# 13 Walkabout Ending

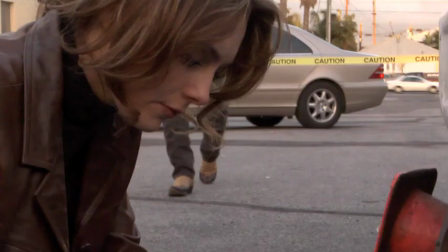1480s
But if you go to this shot, which we shot in an overcast situation, that will cut with this shot,
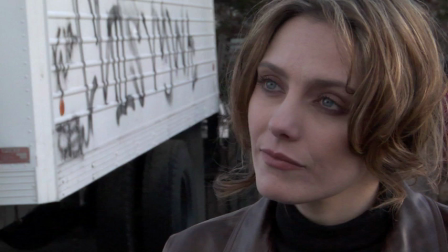1487s
and it will cut with this shot, because it's now the same lighting condition for both shots. And it will also cut with this shot. They all cut together now.
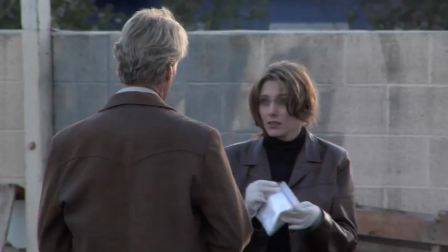1497s
This is a very cohesive sequence now. We can actually use all those shots.
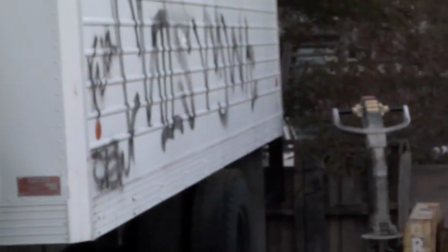1501s
Now the next thing we got was a close-up on Tatiana, and we stayed on, of course, the correct side of the eye line.
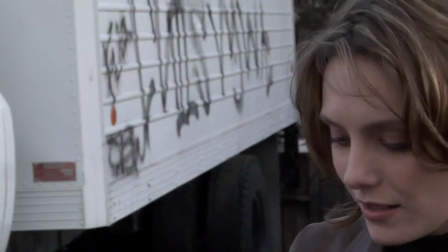1507s
If we had crossed over that side to her right side, then we would have been on the incorrect side of the eye line,
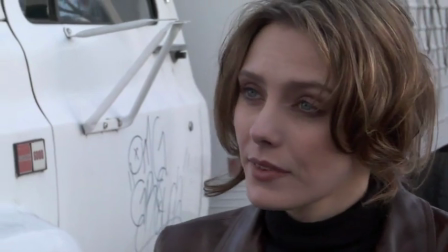1514s
but we stayed on her left side, which meant we were on the correct side of the eye line,
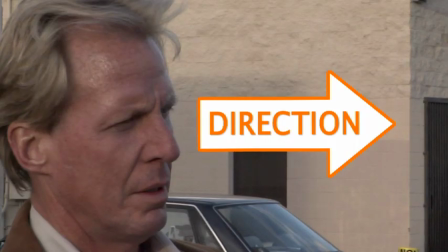1518s
so that when she's on the right side, she's looking to her left. Notice how he's on the left side of the frame there, looking to the right side of the frame.
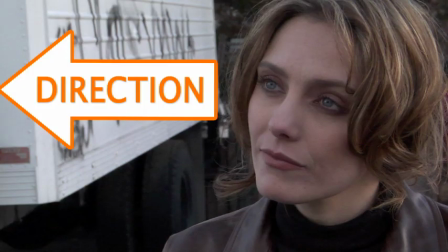1526s
She's on the right side of the frame, looking towards the left side of the frame. And if we go to the reverse angle, now she just switched positions.
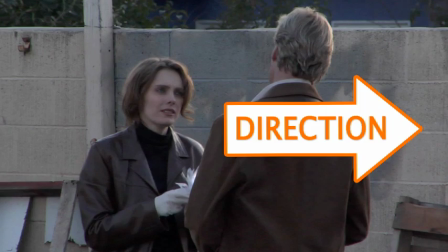1534s
She's on the left side and he's on the right side. That's why it won't cut. You need to go back, and he's on the left side looking to the right.
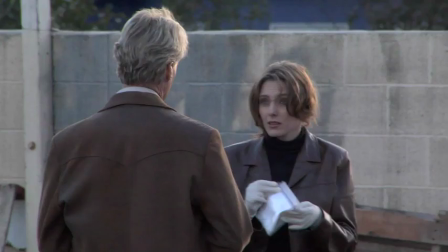1542s
She's on the right side looking to the left. When we cut to the reverse angle, she's still on the right side looking to the left. He's still on the left looking to the right. It will cut. So always maintain your eye line.
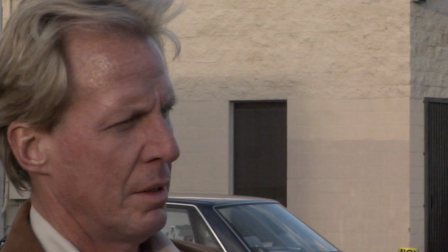1552s
Always maintain your eye line. Know where your eye line is. Keep the people on the correct actual sides of the frame that they belong.
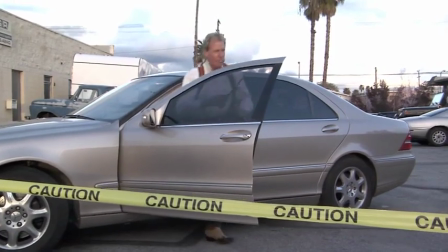1560s
After we finished all the main shots for the crime scene, we went back and started getting some cut-ins. And the cut-ins is like this shot right here where Jonathan's getting out of his car,
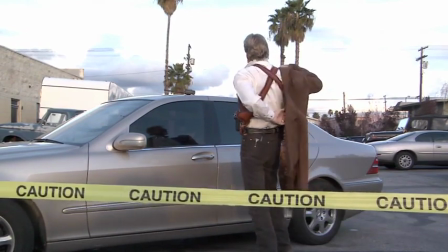1569s
and we could use it later on in post to kind of synchronize the entire sequence and to pace it better.
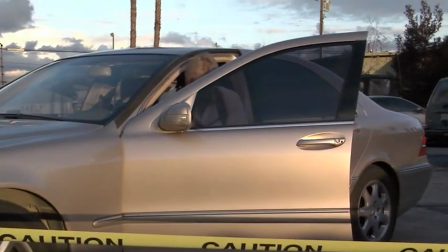1575s
And let's see this one shot right here. He actually gets out of his car. Well, he bumps his head and he bumps his shoulder, so we couldn't use that anyhow.
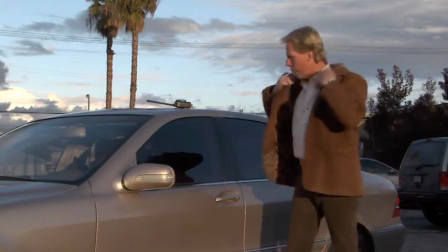1582s
And he walks out the right side of the frame. And see how that cuts with the other original establishing wide shot.
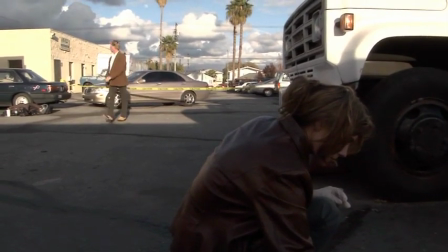1590s
It cuts, but only barely, only because I cut on a motion where he's actually lifting up the police tape.
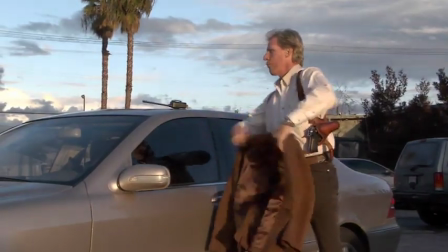1595s
And if I didn't cut on that particular motion, watch this. This time I'm just going to go ahead and let him just put on his coat and cut with the coat.
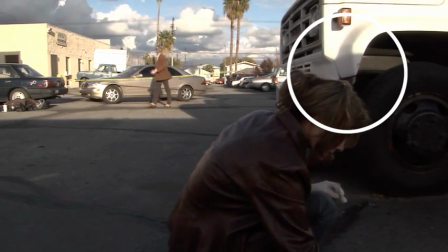1604s
And see what happened. Your eye goes from the right side of the frame, jumps to the left side of the frame. Watch it again.
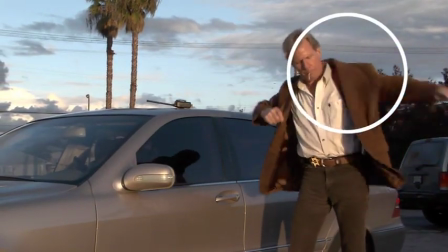1609s
Just concentrate on his face, which is where everybody's usually looking, and then it just jumps to the left side.
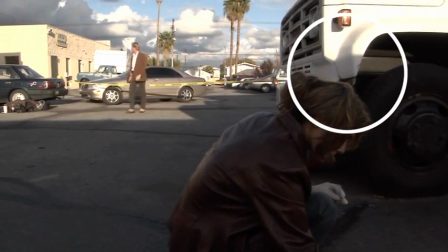1614s
Now, however, go ahead and concentrate on this particular one right here, where he's already starting on the left side,
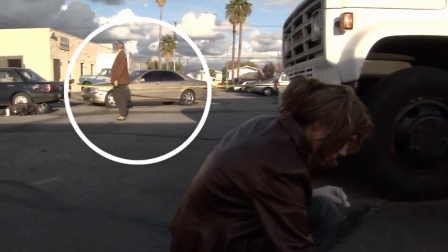1621s
and he goes and stays on the left side. So it's much easier on the eye. Let's watch it again. So when you're blocking your actors from the wide shot to the medium shot, try to make sure that they stay in the same sector of the frame.
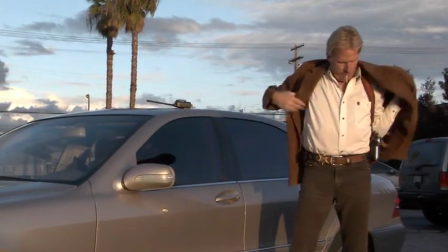1636s
Otherwise, you're going to end up with something of a jump cut in the eye line.
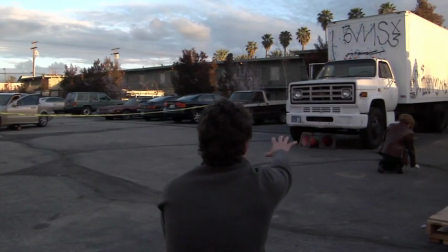1641s
So the next scene that we did is with David reaching out into his dream sequence, his dream scene, where he's looking at the detectives as part of his dream sequence and reaching out. And that's where we left him off on the couch, and then we cut directly into the scene. And he's watching the two detectives at the crime scene.
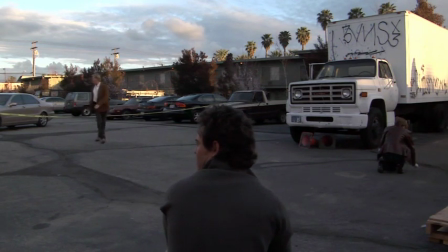1659s
And we shot the wide shot first, and then the medium shot, and then the reverse angle. And notice that he's moving his head in the exact same direction every single time as when he was back at the apartment on the couch.
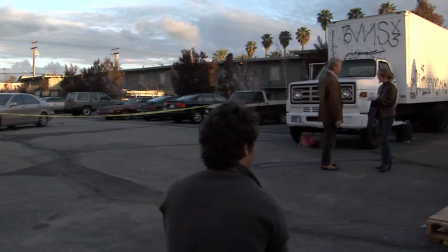1675s
And also notice that it is a static shot, not a moving shot. We don't pan or tilt or anything like that, because it makes it a lot easier for us to cut it with the post-production. In post-production with the shot that we did on the couch.
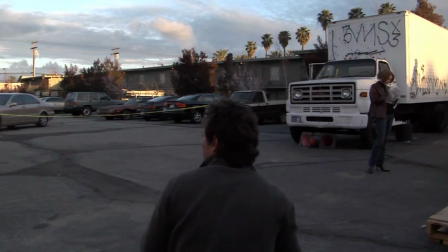1691s
Also notice it's about the same perspective, pretty much about the same height, especially when we get to the medium shot right there.
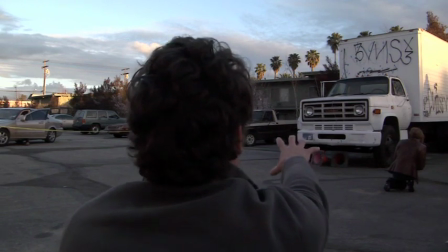1698s
That's about exactly the same height as the couch.
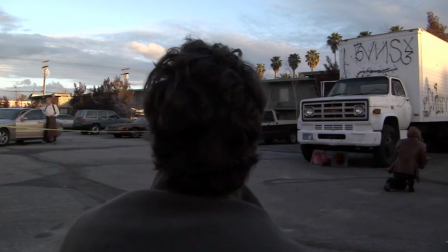1700s
And notice also that his action, when he's panting, his chest and his upper body is rising and falling,
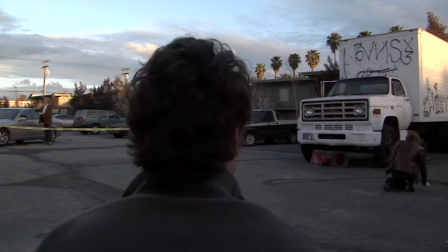1707s
so that his action matches what he did back in the apartment on the couch. And everything looks exactly the same.
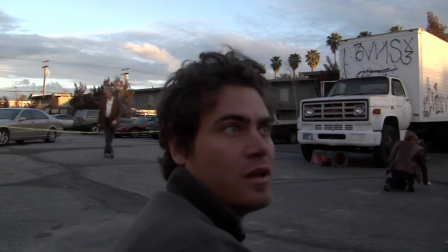1713s
Notice he's also turning his head all the way, just like he did back at the apartment. So everything is exactly matched.
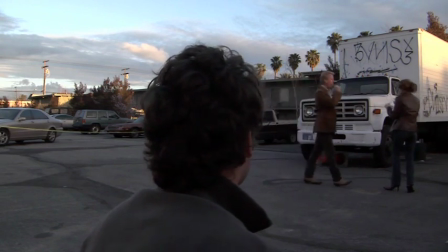1718s
So when we cut to it from the apartment scene, it's going to seem like it's a good cut.
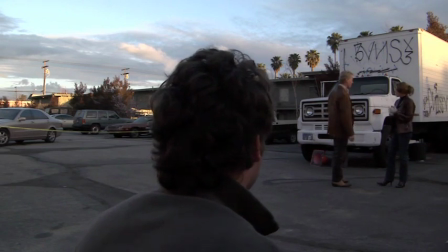1723s
Also notice the detectives blocking. They're not in front of his face. They're not being blocked by him. They're off to the right.